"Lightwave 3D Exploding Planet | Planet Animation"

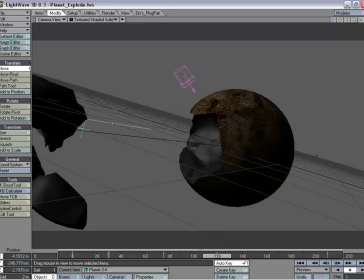(20:44)
And we'll take a look in the camera view. Yeah, we'll just have that little piece kind of shoot off.
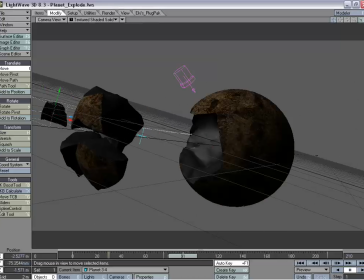(20:50)
And you'll barely be able to see it, but it should look alright.
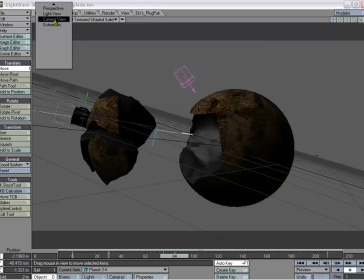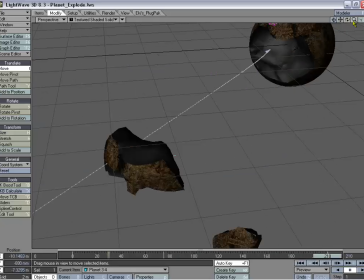(21:02)
Okay. And we'll change our rotation, because we're going to want that flying out and kind of rotating in all different directions.
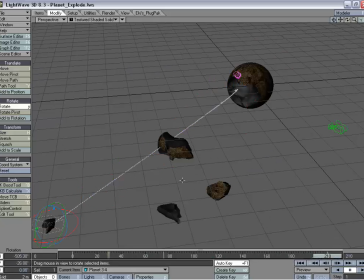(21:14)
Just because it is such a small piece, it'll be affected a lot more. And make sure we add a little bit of bank to it, too.
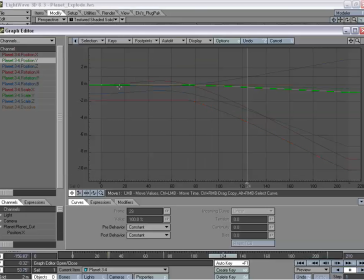(21:22)
And now we need to go into the graph editor for that and go ahead and change those all to linear on that key of 75.
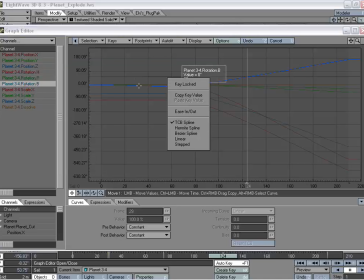(21:36)
You can see now that we had the rotation in this one, you can see there was a change.
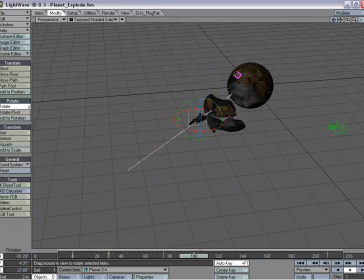(21:45)
And now if you also notice, if there was to be an explosion, especially as it looks right now, all the bottom pieces seem to be breaking off. We're going to have a little bit of change in this other object, too. So at 75, we want to create a key for this one as well.
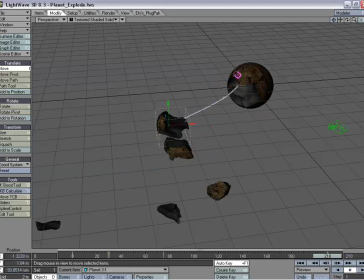(22:05)
And go ahead and move this one up just a little. And add it rotating kind of backward. And maybe we'll move it up a little bit more.
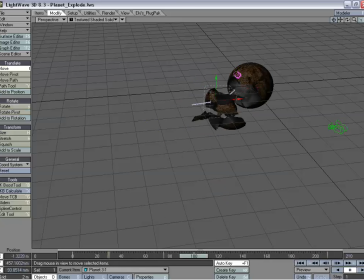And we'll change the trajectory a little bit.
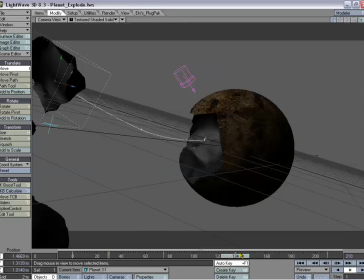(22:33)
We'll take a look in the camera view and see how that looks. Make sure everything's in view.
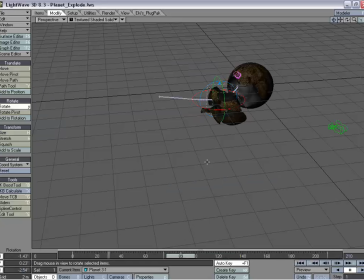(22:40)
Okay, we're going to add a little bit of rotation to that. Once we get to that last frame, a little bit more. We're having it tilt back, but I want it to go just a little bit more
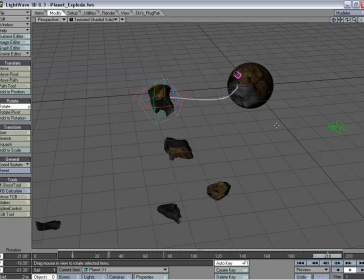(22:53)
so we can really show kind of the impact of that secondary explosion within that object.
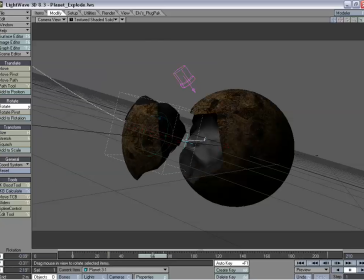(23:08)
And now this is kind of slow moving,
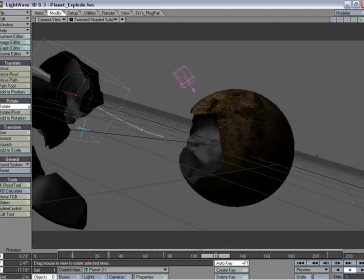(23:12)
but during this time period where all this is happening, we're going to have lots more explosions happening in here.
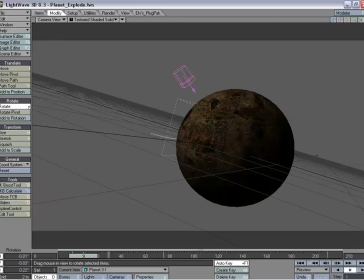(23:18)
And it's just going to all be kind of at once within these 7 or so seconds.
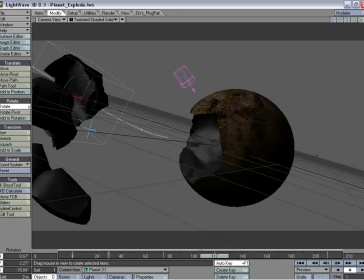(23:23)
And that's just going to add so much more than if we were to just blow up each little section individually.
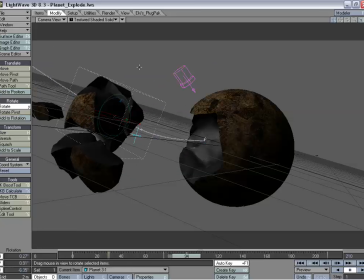(23:30)
If we have them all going off at once and all these tiny little explosions here and there, it's going to look real realistic.
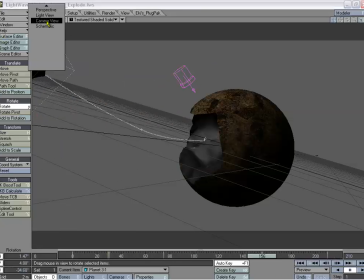(23:35)
And you put a lot of work into it this way, but the final effect is going to be really quite fantastic looking.
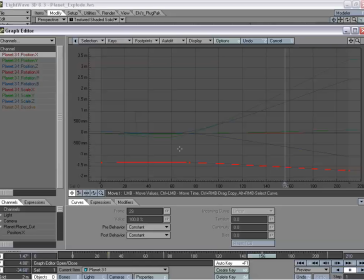(23:42)
Alright, so now we need to change the graph for this object now that we've set rotation and movement on it. I'll go ahead and change these all to linear.
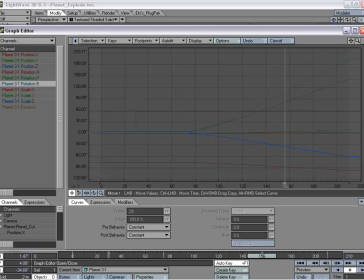(24:00)
And then we're going to move on to the next section, the next piece that we're going to be blowing up.
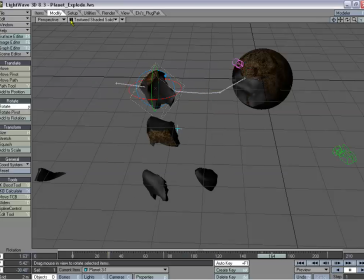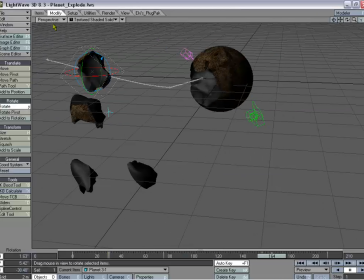(24:12)
And we kind of found to figure out now exactly where we want that secondary piece blown up.
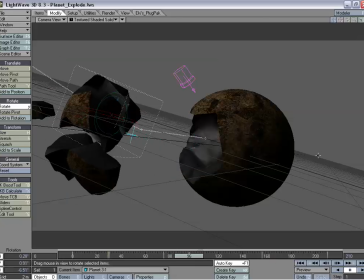(24:18)
And we could also have another side of it kind of blowing up at the same time as this one.
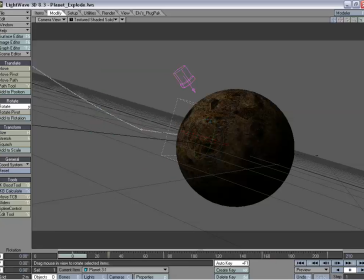(24:24)
But for right now, we're going to leave it.
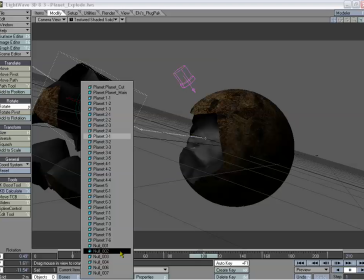(24:33)
And let's select null 4.
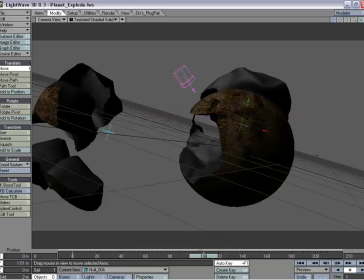(24:39)
And we'll take a look. Okay, and that seems to be those back ones.